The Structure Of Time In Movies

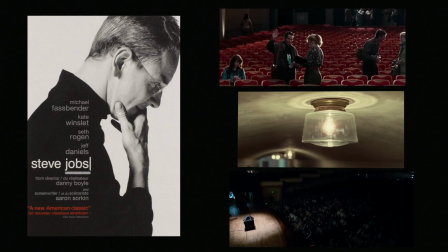254s
The director decides to split the entire movie into just 3 big scenes. All the scenes are similar. It's a product launch. Steve Jobs is launching the original Macintosh in the first act.
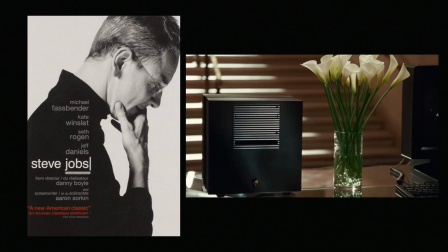268s
Act 2, he's launching the next computer. And in the final act and climax, he's launching the iMac.
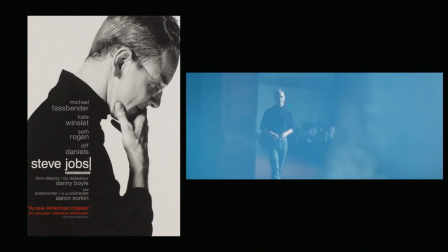274s
But because they occur in different moments of Steve Jobs' life,
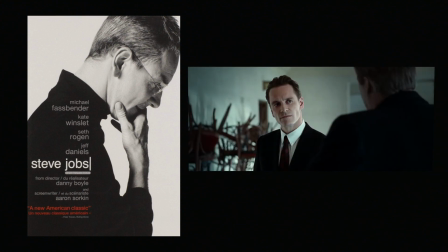279s
there's huge changes from the way he looks and dresses to his behavior,
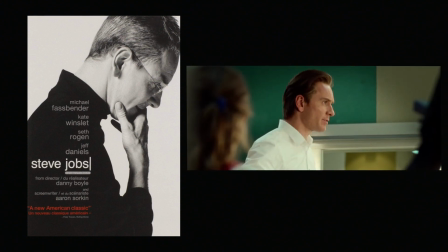285s
the way he treats other characters, his relationship with other characters.
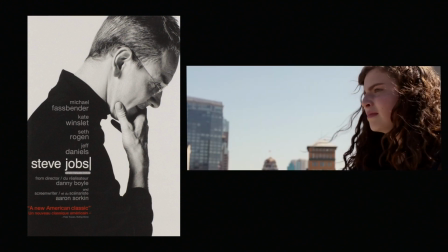290s
It's an excellent movie and a great example of expressing time,
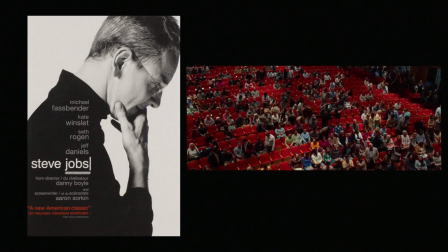296s
structuring time in a narrative,
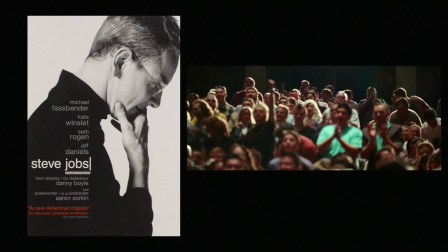298s
and how much more it adds to your movie when the passage of time is well thought out like this. Another example is Notting Hill.
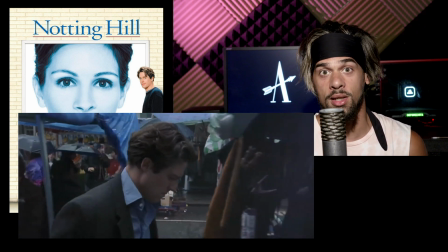308s
There's a great scene in that movie where Hugh Grant's character is walking through a marketplace and the seasons are changing,
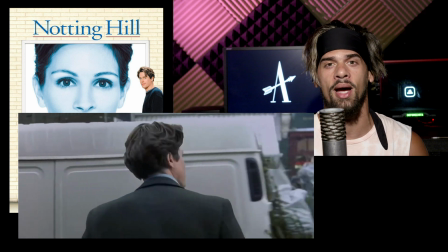317s
so some of the scenic elements are changing in the background, and the weather changes.
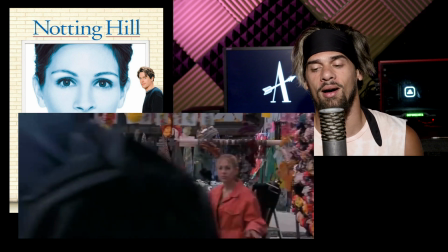324s
Cool way to show how much time is going by in your movie. You can also use a change in the color palette to show the passage of time. For example, the movie The Aviator. Martin Scorsese creates a timeline out of a color palette.
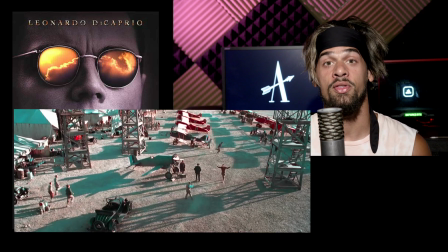340s
If you look at the first hour of that movie, everything is in shades of red or cyan blue.
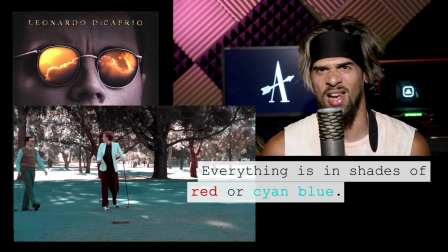347s
So it gives the film this kind of like teal grade to it.
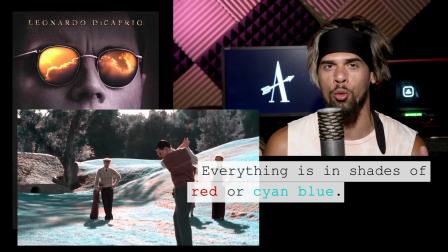351s
The shot of the golf course with the aqua greens. I love it.
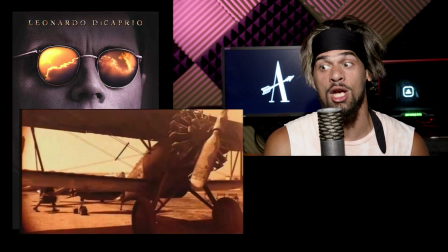357s
And they did this because they wanted it to match the film stock of that era.
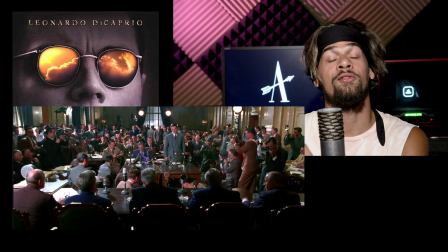362s
And as the movie goes into the 30s, 40s, and 50s, that palette slowly goes away. Another example of this is Breaking Bad. Every scene that takes place in Mexico, you're going to notice they use a super warm
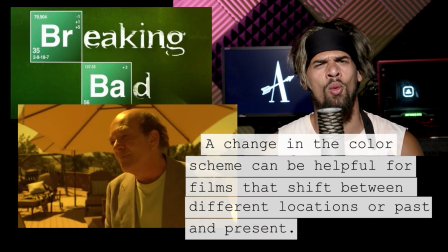378s
yellow tint in the color grade. That's because they wanted to give Mexico like this otherworldly feel to it. I thought it worked very well. So that is the way time is expressed in movies, directly and indirectly. But there's other ways to show the passage of time. You can use what they call a montage. This is a series of separate but related shots that are edited together to create a continuous sequence. The montage allows filmmakers to communicate large amounts of information over a shorter time span. It's basically a way to compress time.
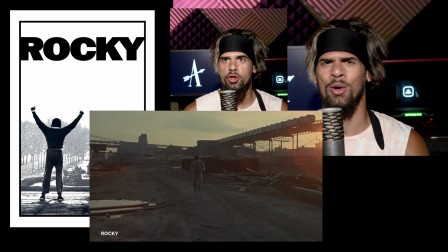418s
So to give you an example of this, the movie Rocky, okay, the training sequence, classic montage. Another example of this is the movie Scarface, Push It to the Limit.
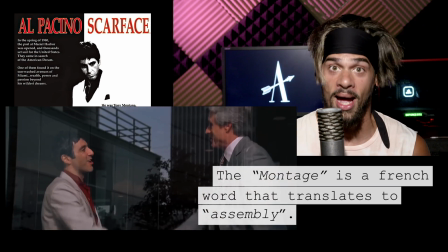433s
I love that movie. And I grew up in Miami, so I see right through that fake Cuban accent.
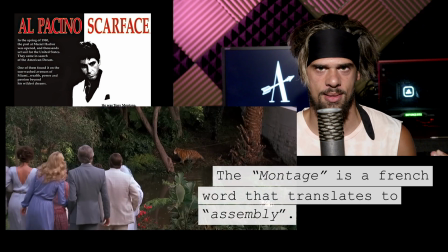438s
Eso no cubano de verdad. But I still love that movie.
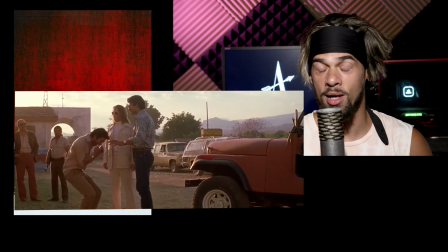444s
Another drug dealing movie, Blow. They have a great montage and they use stills and photographs.
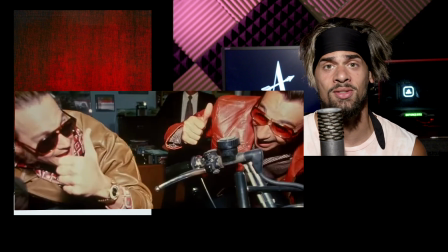452s
They got that awesome Blinded by the Light song, Wrapped Up Like a Douche. And that's the rule for montages, okay? You either gotta have cool music or a cool voiceover. Sticking to our drug theme, another example is Requiem for a Dream.
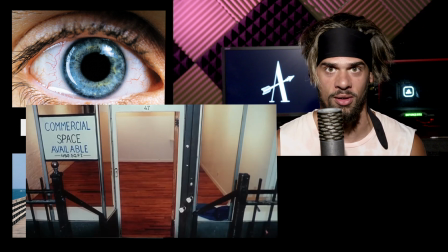469s
You cannot talk about a montage without bringing up this movie because they just use it so well. They have those extreme close-ups with the real cool sound effects.
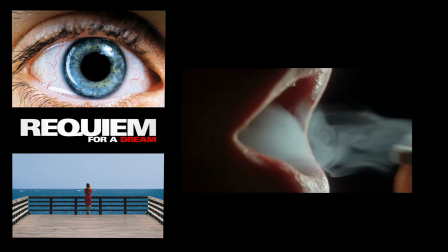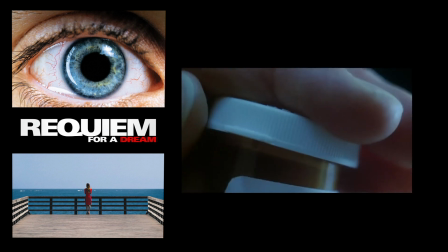I'm going to bring up Requiem for a Dream a couple times in this video because that movie is a masterclass of time manipulation in film.